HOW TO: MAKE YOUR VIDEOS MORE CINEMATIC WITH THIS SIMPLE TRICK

Welcome to the Venturesome Color Show! I'm your host Nick Metzger and I'm going to show you how you can make your footage look so much more cinematic by using one simple trick in DaVinci Resolve.
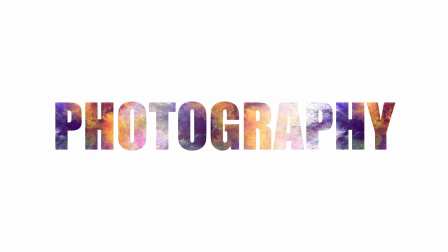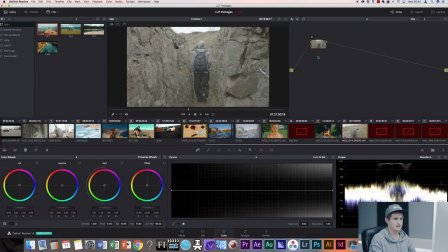0:17 Let's jump right into it. So let's say you have your edit finished and you already did your color grading. For the purpose of time I'm going to use a lot to color grade my footage because it's just a lot simpler.
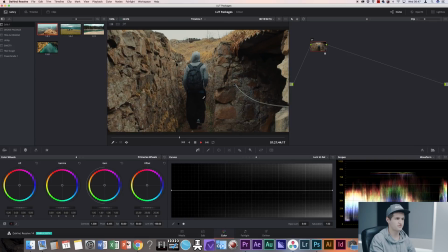0:33 All right, so I have this clip. So I have this footage of my friend walking down the trench and it already looks very cinematic because it's slow motion and it has that really dark feel to it.
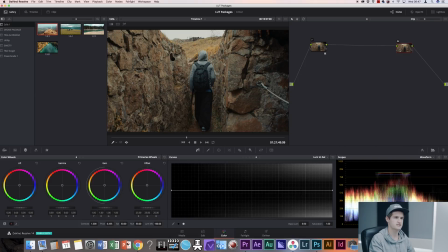0:48 So the problem now is that for my taste and the taste of a lot of color graders in Hollywood because they use this trick all the time it has too much colors in my shadow area
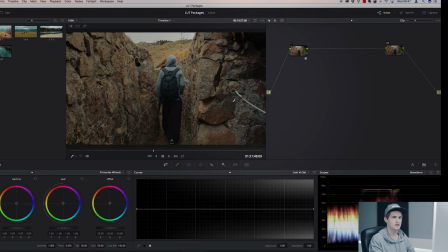1:02 see for example over here so when you have finished your
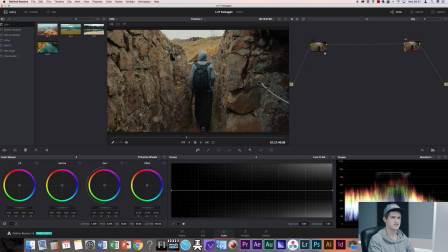1:08 your correction and your grading you add one serial node in the very end of your color grading pipeline
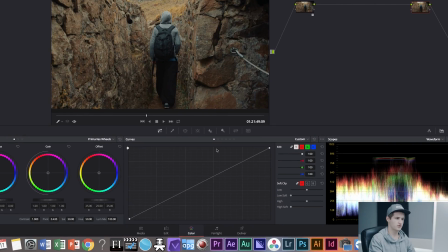1:14 and go down to your curves and choose the second last which is the luma versus saturation and what this curve does is basically it defines how much color you can find in your highlights your midtones and your shadows
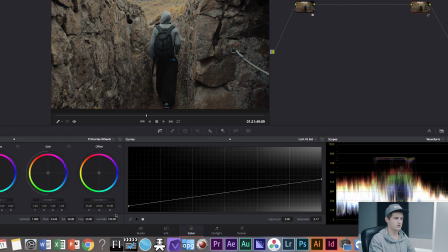1:32 so what we want to do is pull out all the color from your shadows and give some more color to your midtones what
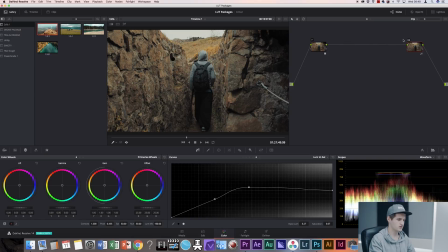1:45 this does is it gives you even Even though it's just a subtle change,
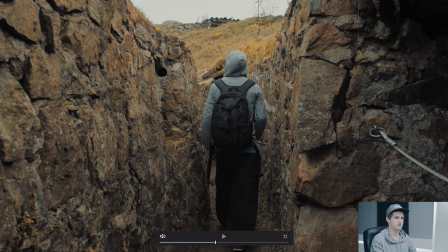1:50 it gives you that really cinematic feel. I'm going to fullscreen here, so that you can see it better. So that's without the adjustment, and that's with the adjustment.
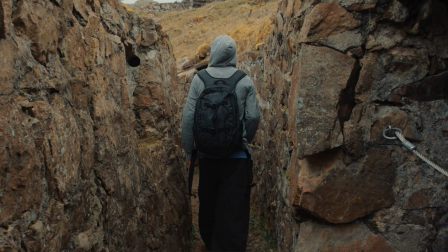2:01 That's without, with, without, with. So that's basically it. That's the one simple trick for you to make your footage look more cinematic in DaVinci Resolve. I hope you enjoyed it, and I hope to see you next time.
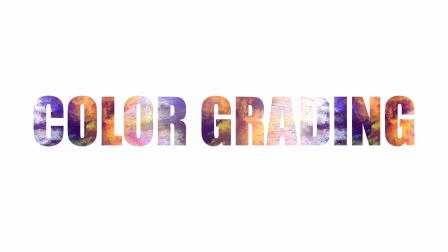Bye-bye.